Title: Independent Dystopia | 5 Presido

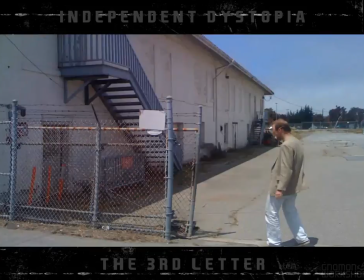[0:08]
Most of the outdoor scenes were shot in the beautiful Presidio, a part of San Francisco that touches the famous Golden Gate Bridge.
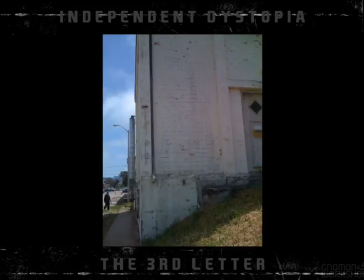[0:18]
We found abandoned weathered buildings and streets quite empty of traffic and people and shot many places there.
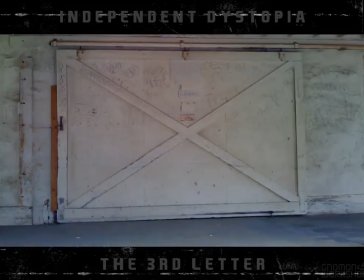[0:25]
I wanted to enhance the feeling of our hero's desolation in a big city and empty landscapes of that part of old Presidio fit well.
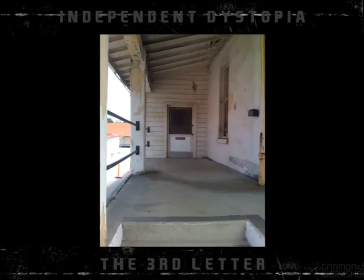[0:33]
We have shot lonely Rodrigo walking against these buildings with CG set extensions in mind.
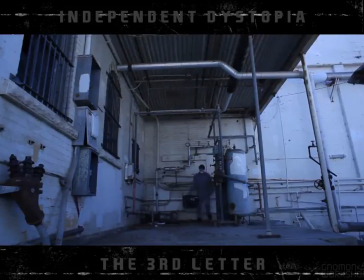[0:41]
I always wanted to place my actor in the real surroundings as much as possible because of lighting and because of how he would behave,
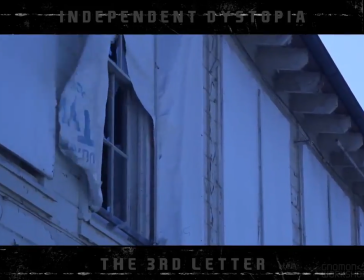[0:49]
maybe because of a tiny breeze that would mess up his hair or make him squint the eyes,
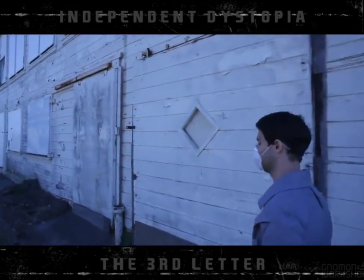[0:55]
etc. You wouldn't get that feeling on a green screen stage.
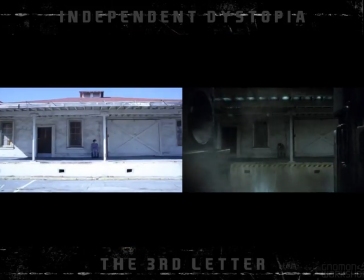[1:00]
Here you can see some raw plates and the final shots, extended as a combination of matte paintings and CG.
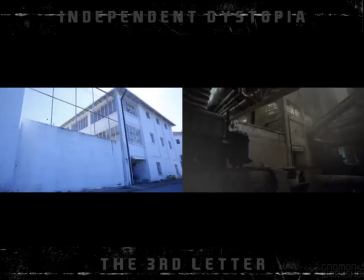[1:08]
The shots were mostly lock-offs, but then the plates were projected on the geometry and the camera was moved slightly, not too much just to avoid distortion of the plate, but enough to give the subtle dolly or a higher budget shot feel.